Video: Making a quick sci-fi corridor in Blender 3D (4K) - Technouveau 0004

Hey everybody, welcome. I thought we'd model a quick
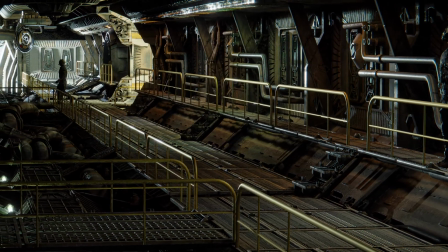(0:07)
spaceship science fiction hallway.
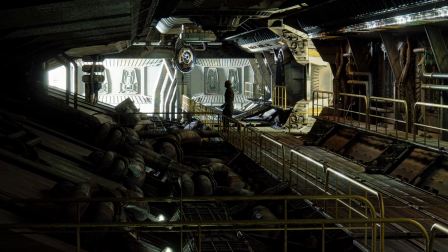Yeah, cool.
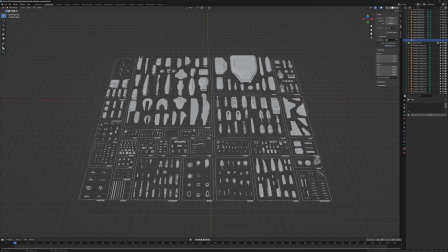(0:25)
So here we have the big, medium, small Photoshop Griebel's asset pack.
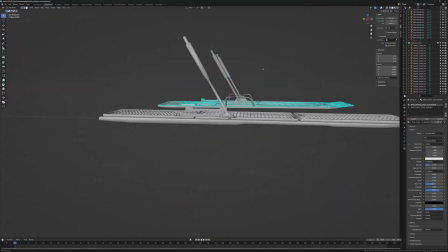(0:30)
And I know that I need to have some graded flooring, so I'm just gonna steal these landing what do you call them?
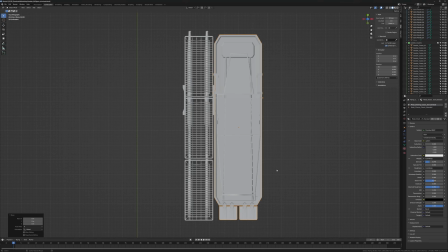(0:38)
Landing ramps. And I'm just deleting a few things. I don't really mind that there are a bunch of stuff that I don't really care to explain or
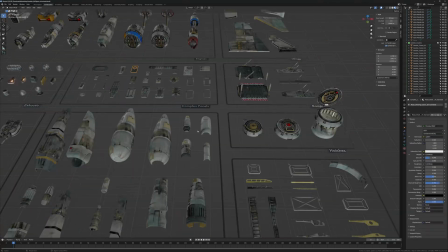(0:45)
bits and bobs that sticks into the air or into space, so to speak,
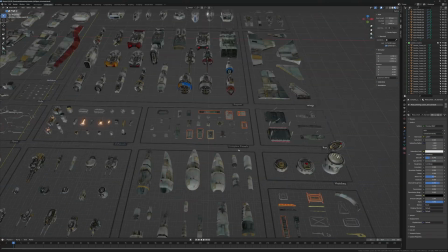(0:51)
because I know that details are good for a science fiction corridor.
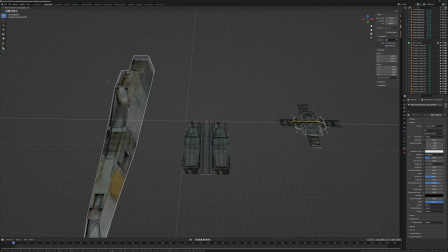(0:55)
So here I'm just grabbing a bunch of bits from the pack and I'm sort of laying them out here and trying to get an idea of what I want to do with them. I widen the floor section with this here grating in the middle and I know I want some three dimensionality to the floor plane itself
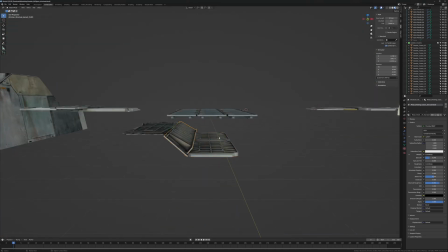(1:12)
so that it isn't just a box that you walk through I want some complicated geometry
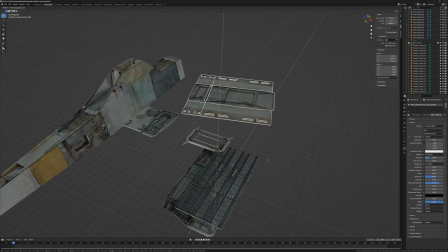(1:18)
upon which there is a grate and then you can add pipes and vents and all kinds of funky stuff in and around the spaces that are left the
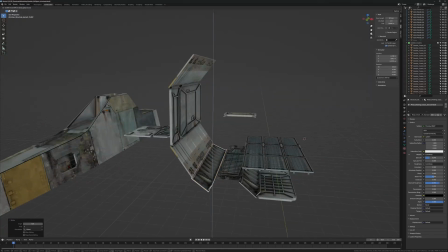(1:26)
gap so to speak for me science fiction is a lot about complexity and of course inviting the viewer to try and understand the space that
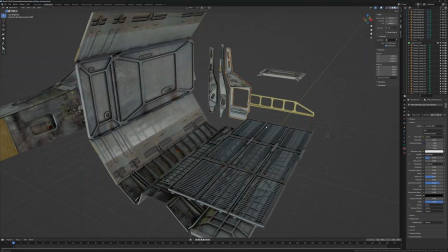(1:35)
they're in without actually giving any answers. So having complexity that is not necessarily explained can really be a benefit to achieve this sensation here.
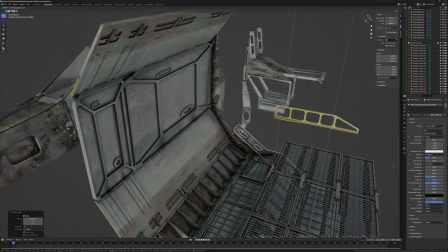(1:46)
Here we see I'm adding some elements that I know that'll function sort of as ribs as we copy this element later in the process.
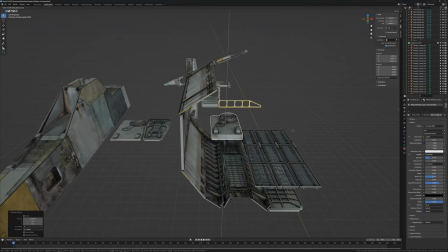(1:56)
And I want it to be a little bit, you know,
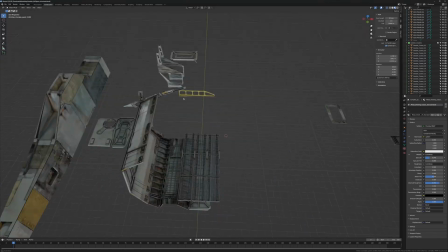(1:58)
complicated, but here you can see I'm scaling down the rib there to be not super loud so that when I copy it many times,
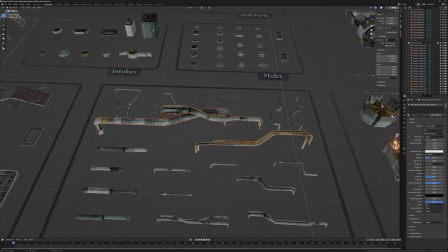(2:06)
it won't be too obstructed.
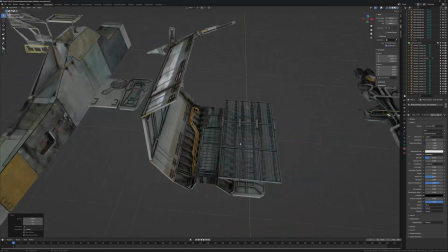(2:08)
I know I need some of that detail I talked about before, like pipes and whatnot, and here I'm assembling some of those elements.
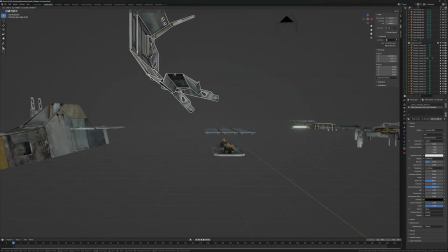(2:17)
Everything from sort of junky pipework below the walking plane, and you can see I have a guardrail as well.
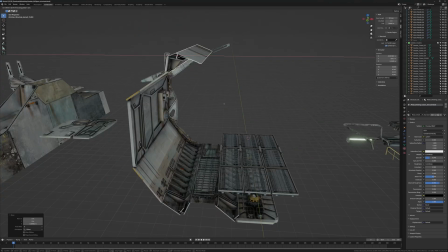(2:23)
So I'm trying to sort of get a feel of the flow of the whole shape.
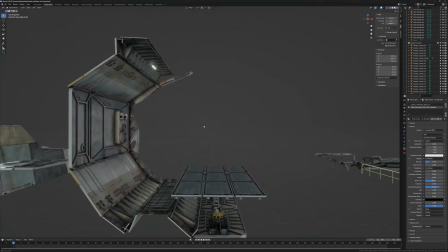(2:29)
of course we know we need lights and
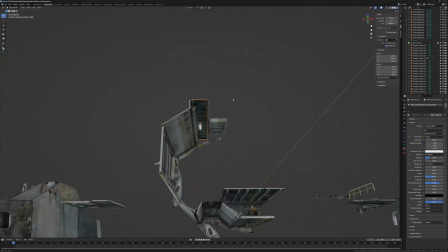(2:35)
so i'm i'm thinking sort of an alien type type hallway so i'm getting these uh these elements here that you can almost imagine them being openable and them containing some sort of uh something or that maybe they're just pads right like we've seen in in the movies and here this element in particular
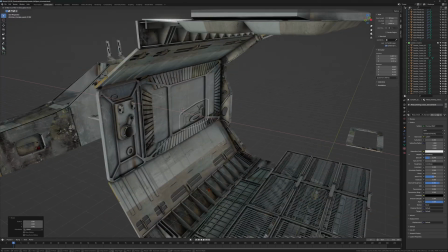(2:52)
is sort of inspired by some of those set dressings we we've seen in an alien and other classic science fictions where there
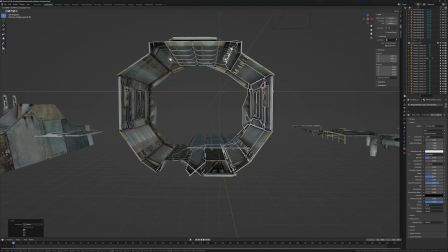(2:58)
is sort of this sense of decoration in an otherwise really really harsh space.
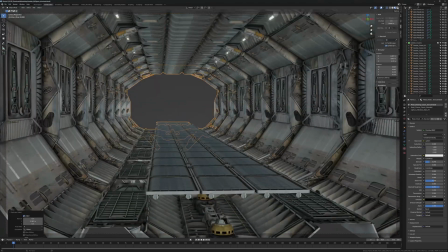(3:05)
I really like that. I'm copying out the elements. I'm trying to get a feel for how it looks.
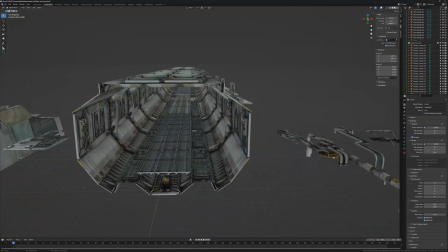(3:10)
Here you can see the ribs I was mentioning that they are not hyper complicated. They are sort of low complexity so that I can add complexity later.
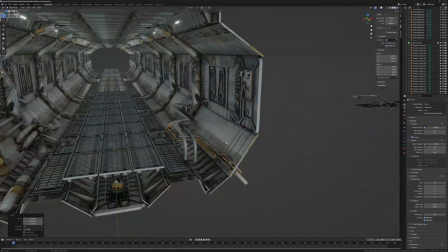(3:19)
Here I'm adding in some pipes and some noise in the
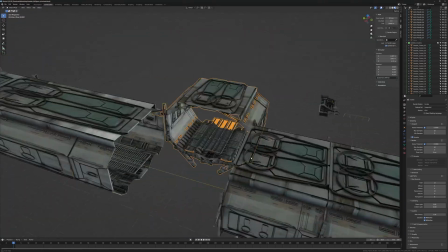(3:23)
in the edges of the of the hallways and i i know i want sort of a an intersection happening so
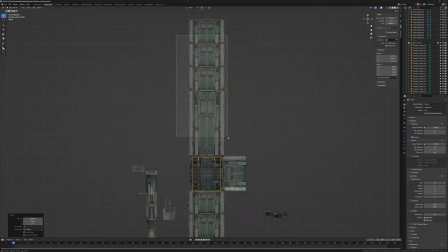(3:30)
you can see i don't really care about precision i know it's not going to show up on the on the render and
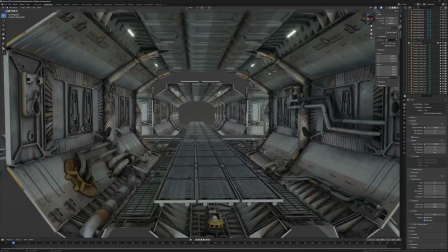(3:35)
for the purposes of this exercises this is fine i'm not doing a game environment it doesn't have to be be super precise
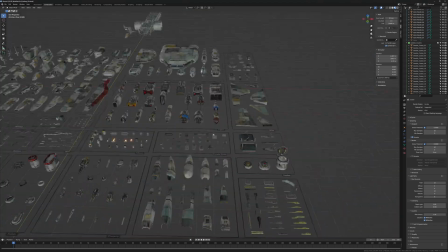(3:40)
if this was the case obviously it would have taken longer to make it again
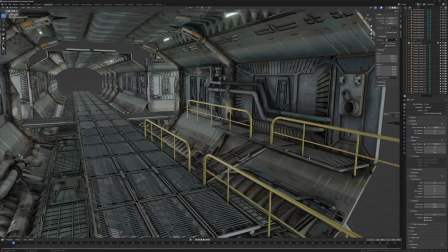(3:46)
here you can see i'm exploring the idea of really utilizing the the three-dimensionality of the space so that you have a main floor but maybe
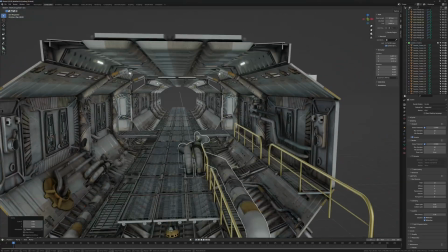(3:53)
you have sort of an access level up on the right that you can use to sort of access the mechanics and the
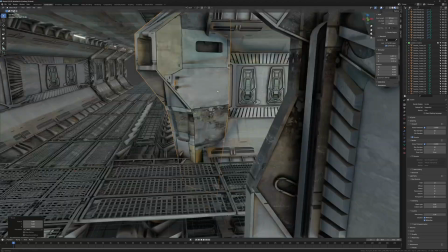(4:02)
I don't know vent boxes and whatever here for the for the corner I'm just trying to sloppily cover up the mishmash geometry again
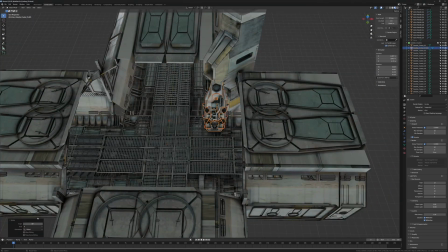(4:11)
like I'm saying it's not about precision it's about sort of feeling and the emotion of the space again this I think this bites me a little bit later on where
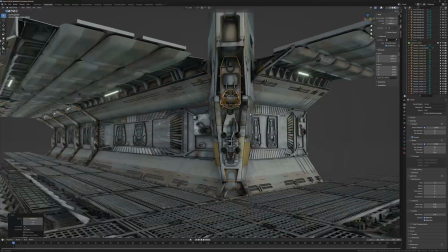(4:19)
it feels like it's not nearly good enough but for now I believe in it and I believe it it can work
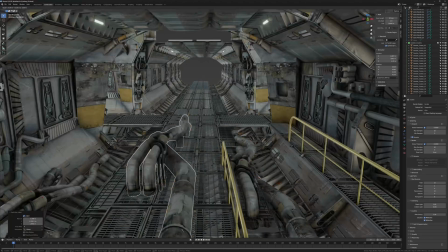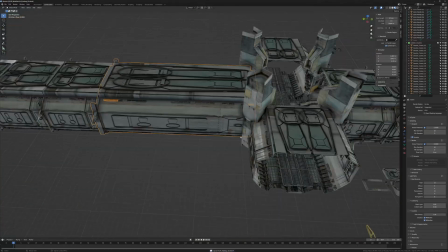(4:34)
these here pipes from the pack they're quite simple they
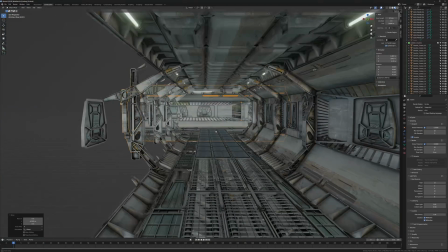(4:39)
aren't super complicated but I find that you can really really use them in many
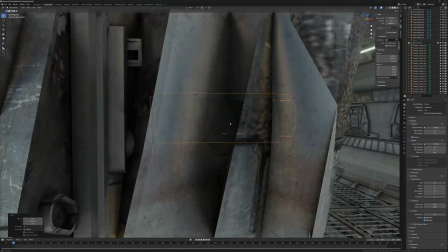(4:44)
different ways here you can see I'm just copying in a hallway and cutting in a hole like again
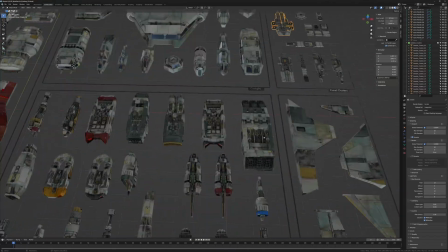(4:48)
really lazily done because I'm not super worried about precision or
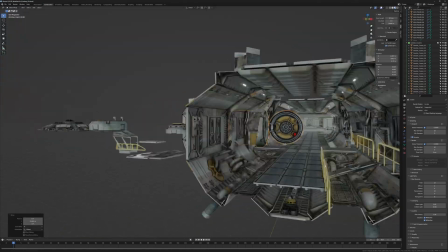(4:53)
what it could or couldn't be you know if you wander down to the edge of the scene you will be able to see the
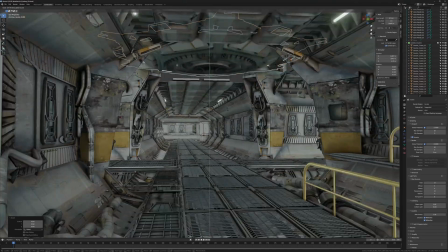(4:59)
holes in the scene but it doesn't matter for the purpose of the of the video and the exercise i'm dressing for camera and which is a thing i i
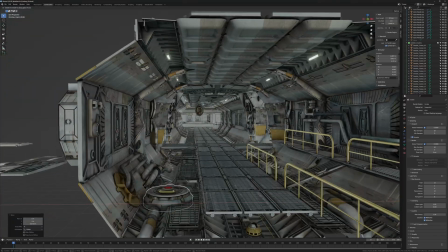(5:06)
tend to do quite a bit here i'm adding a vent of some sort maybe we can play with that later with lighting or we can sort of
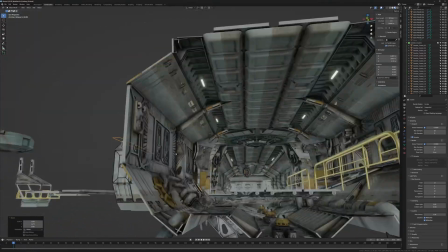(5:12)
insinuate drama in the scene by having a vent that is open maybe somebody's escaping up there or something i haven't decided yet i haven't really thought
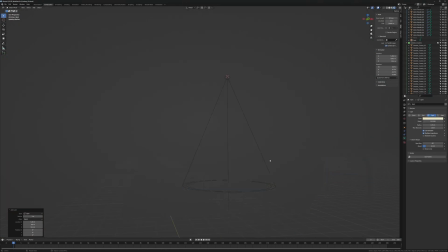(5:20)
about it yet. I'm adding some lights. These are just some of the lights that are light planes that are in the pack and I'm just adding them and and and
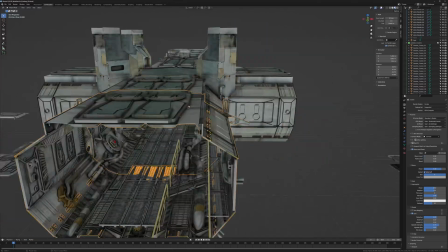(5:27)
smashing them up in the ceiling in between the the ribs of this particular element.
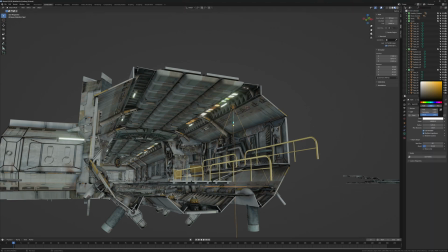(5:34)
Feels sort of like dirty lights on a bus or something even though actually if you zoom in you can see that there are windows but for
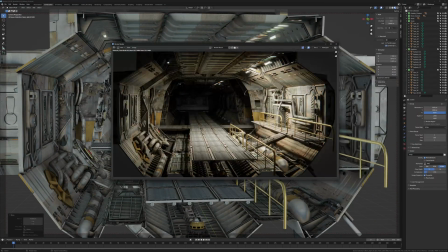(5:42)
the purpose of this it's it's fine so again testing out some rough lighting ideas this
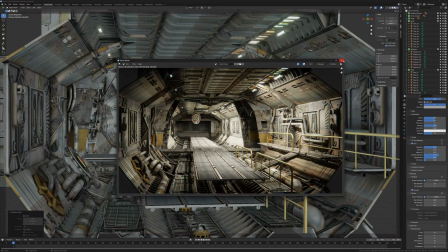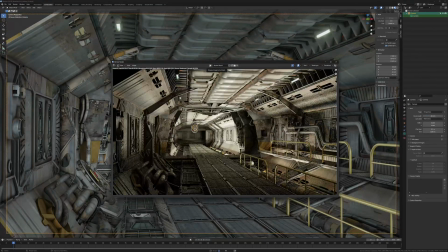(5:59)
is a good time to test different directionalities and things like that you know what's the atmosphere you want of course lighting from below is a classic sort of horror
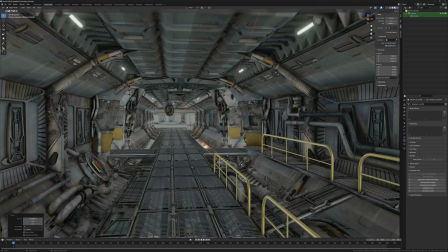(6:07)
trope or techie trope if you will something a scenario that we aren't used to seeing as as humans that often so it can make
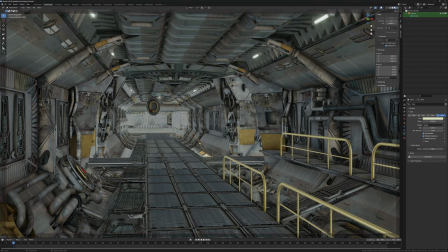(6:15)
you feel um you know that you are uh in a place you shouldn't be or it can make you feel slightly uncomfortable or something like that. So this is a good time to test different lighting ideas.
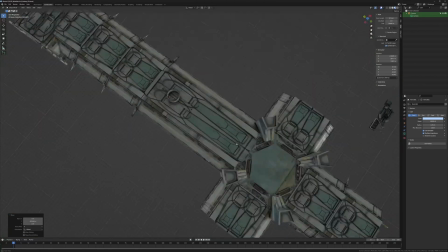(6:28)
Again, placing a light up in this here hatch that I talked about before.
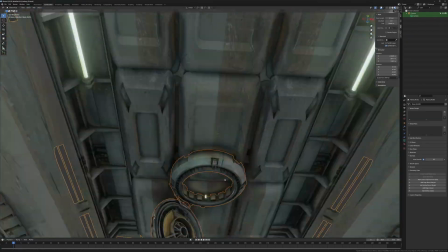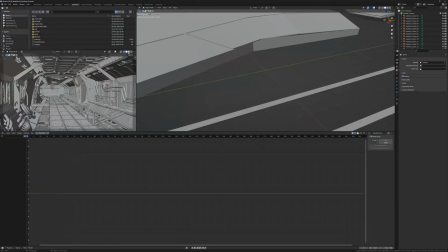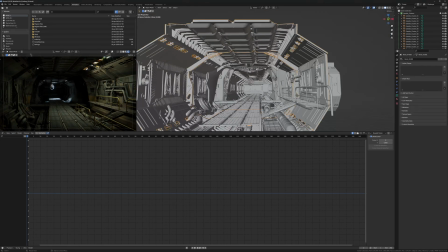(6:43)
Something about ensuring that the light source doesn't bleed into too much of the hallway, illuminating it too widely, which will of course kill the horror vibe.
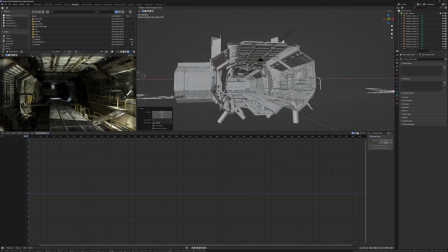(6:54)
Ooh, shadows, right? We like those. That's fun. So let's place some lights below these graded floors. that that gives a nice complicated feeling.
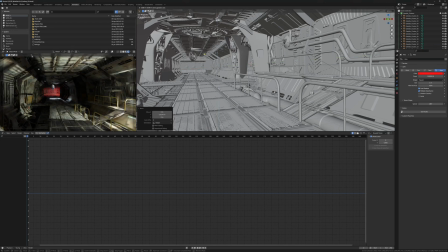(7:07)
And here just smashing in some lights in the far hallway to see if I can get sort of that emergency feeling.
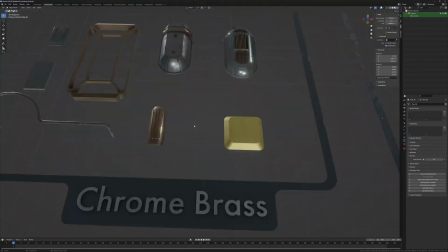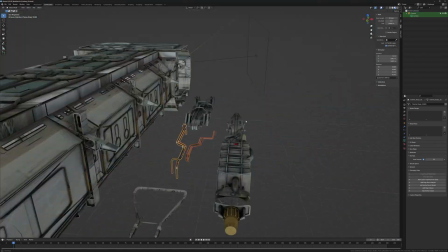(7:25)
Again this video sped up so of course it's a little flickery here but just venturing back into the pack
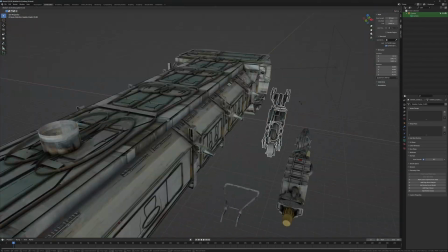(7:32)
and sort of finding elements that life would think might be of interest to the scene as a whole.
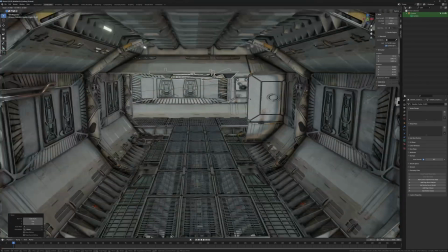(7:38)
Now I'm trying to break up the
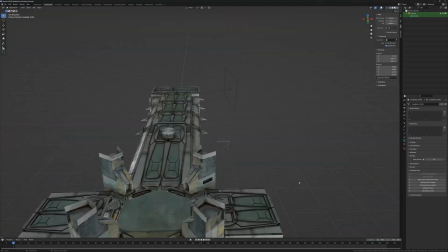(7:42)
segmented look of it of the hallway and trying to plug in some some stuff and some junk
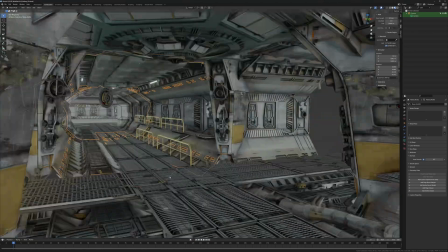(7:47)
that makes it feel a little bit more complicated than it really is you
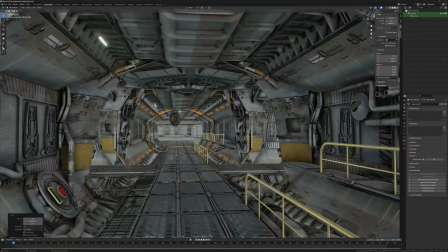(7:55)
can see i'm adjusting how the different elements feel in terms of scaling and flow what